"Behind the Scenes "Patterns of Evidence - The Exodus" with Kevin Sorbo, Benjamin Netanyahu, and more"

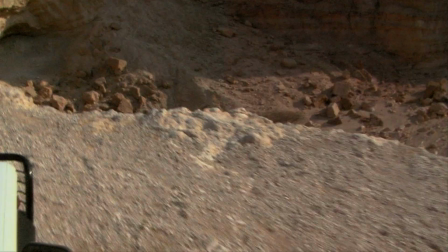(0:06)
Determining the film's approach took several years to figure out.
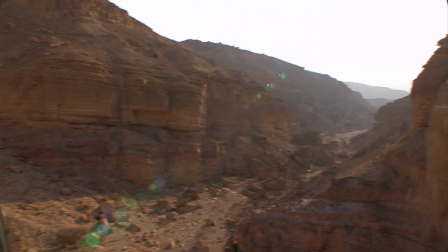(0:09)
For the most part, I was at a loss as to how to tell a story as big and demanding as this one.
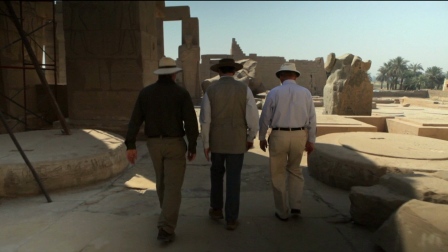(0:16)
Each year the project would grow because new leads for potential evidence continued to be brought to our attention.
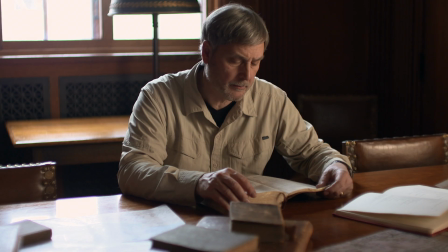(0:24)
I didn't have any previous experience in managing something so large, and there were multiple considerations.
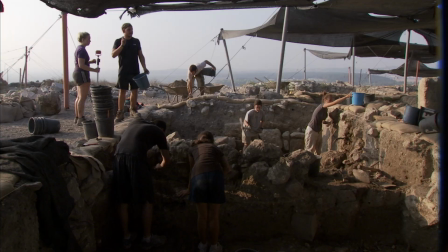(0:31)
One was, what did the Bible actually say happened? Another was, what were the archaeologists saying about the evidence or lack of it?
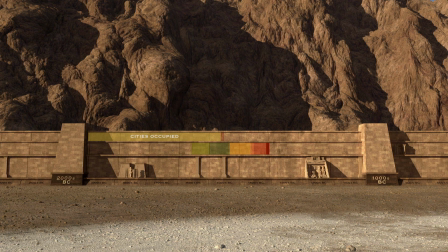(0:39)
In what context did all this happen in history?
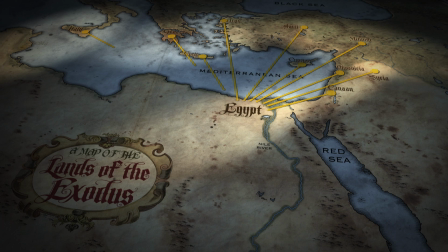(0:44)
There was a great need to make complex information visually simple so that all of us could understand it.
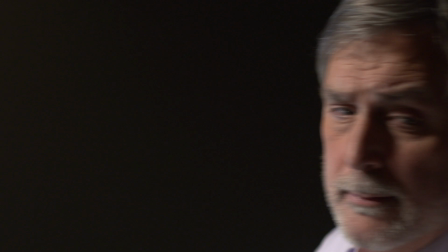(0:51)
And finally, there was my own personal journey because when all of this started, I had no idea where this story would take me.
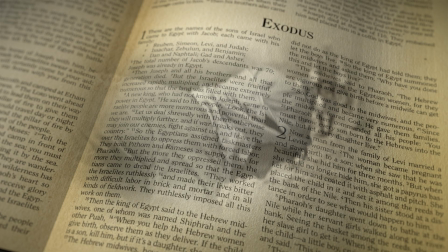(1:01)
At the core of the film was the biblical narrative.
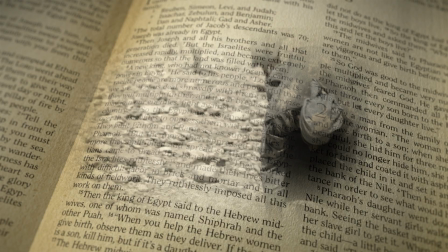(1:04)
Early on, most people, including myself, didn't know very much about the biblical details that the film would be investigating. For some, it meant learning about the Exodus for the first time. My writing partner and researcher, Steve Law,
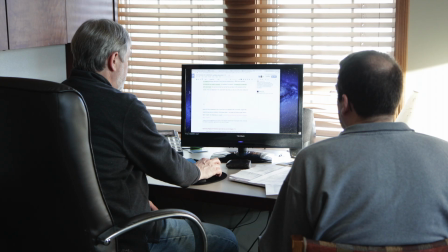(1:20)
and I then determined which parts of the narrative we would tell that would help the viewer understand each phase of the investigation.
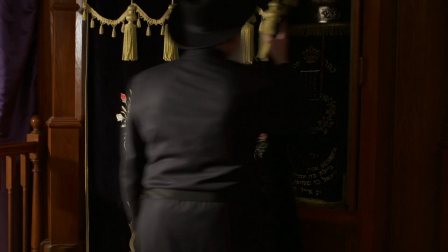(1:29)
I also knew the story had to be told in a concise and creative manner.
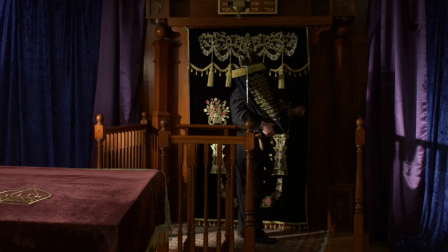(1:33)
So I asked Rabbi Manis Friedman to help me as the primary biblical storyteller, and he did a wonderful job.
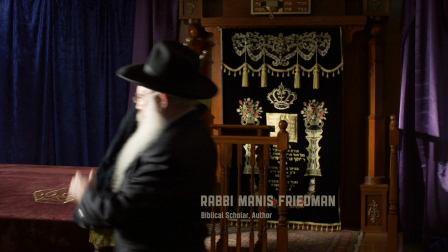(1:41)
I felt that Rabbi Manis fit the role very well, and it was appropriate that a Jewish person be the one to narrate the account of his ancestors.
The story of the Exodus begins before the Israelites leave Egypt.
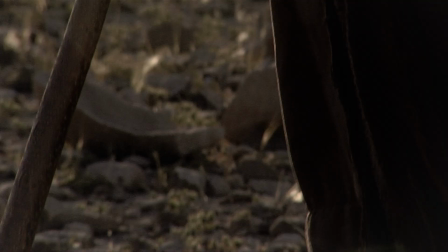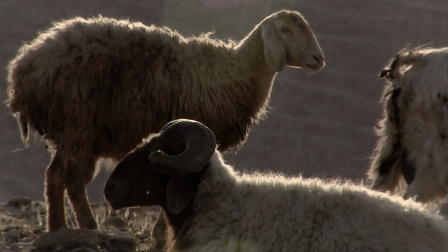(2:03) It begins with Abraham, when God brings him to the land of Canaan and makes a covenant with him.
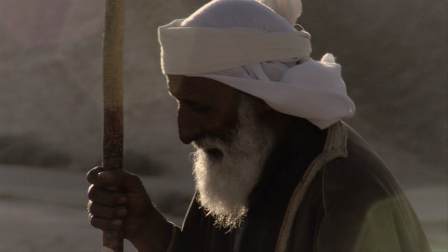(2:09) And in that covenant, spells out the entire exodus.
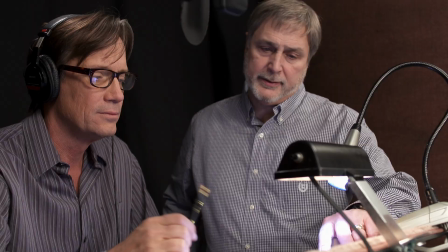(2:15)
Kevin Sorbo is our narrator and a fellow Minnesotan.
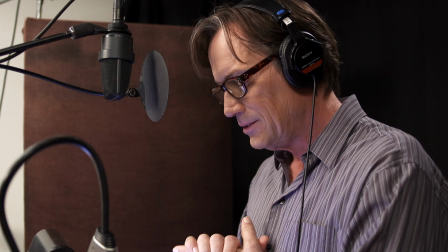(2:19)
His career took him to worldwide acclaim, playing in two TV series, Hercules and Andromeda.
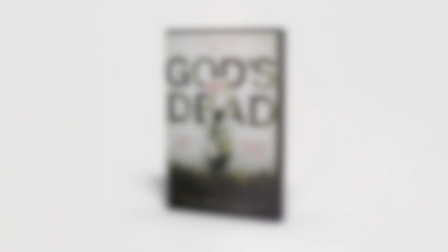(2:25)
Recently, he played the atheistic professor in the film God's Not Dead.
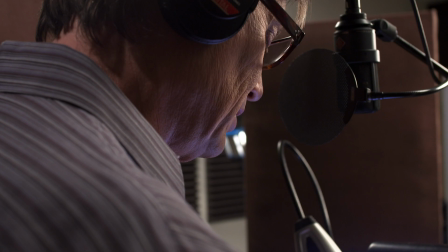(2:30)
Besides introducing key interviews and setting up background information, Kevin also carried some of the biblical story.
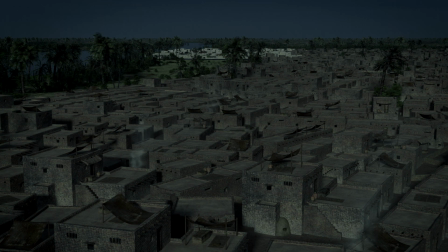(2:41) The text then says that God sent the tenth and final plague to force Pharaoh's hand.
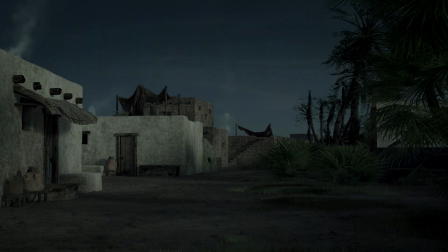(2:48) The death of the firstborn of man and beast.
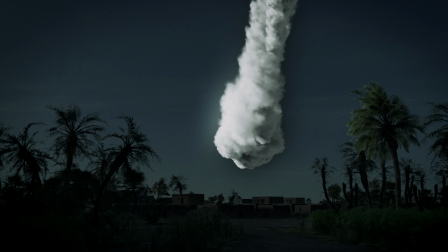(2:57) The Lord told the Israelites that each household was to slaughter a lamb
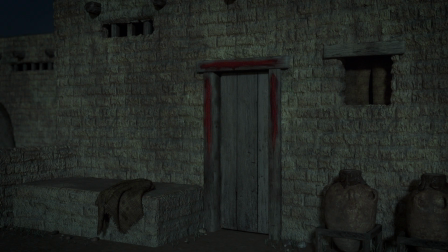(3:03) and mark the doorpost with the blood of the lamb.
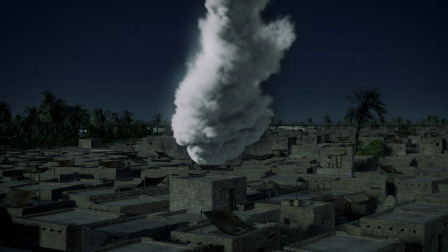(3:08) And on that horrible night, death passed over all the homes marked with blood.
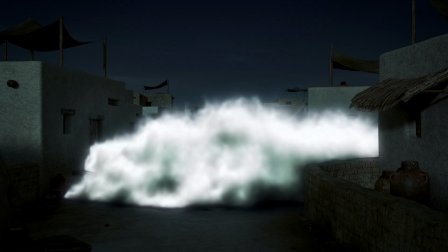(3:17) But in every home that wasn't marked, all the firstborn males died.
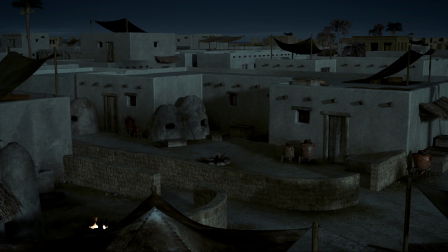(3:23) There was crying and wailing in every Egyptian home because each family had lost someone.
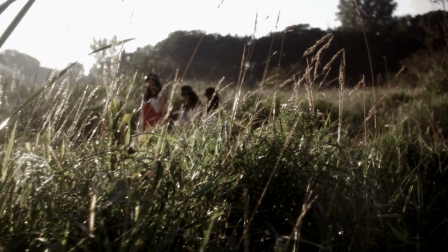(3:36)
The fact that there were biblical recreations posed a challenge, especially since I lived in Minnesota.
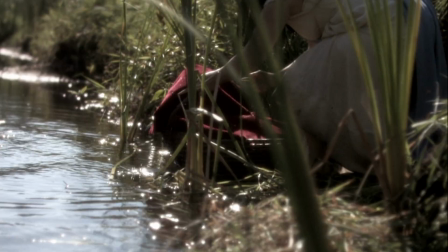(3:42)
We would have to travel, find or make costumes, cast the right people, and then figure out how and specifically where the biblical scenes would be filmed.
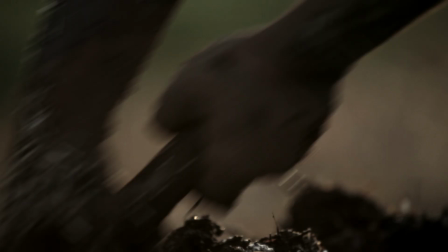(3:52)
Some of the recreations were filmed in Egypt because the locations there were exactly correct for the story.
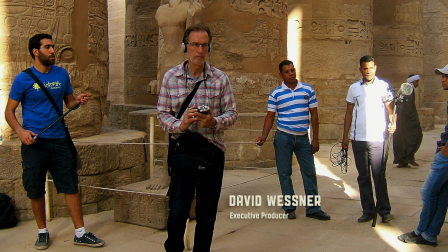(4:03)
I invited our executive producer, David Wessner, to join me in the Egypt production, filming primarily in the Luxor area.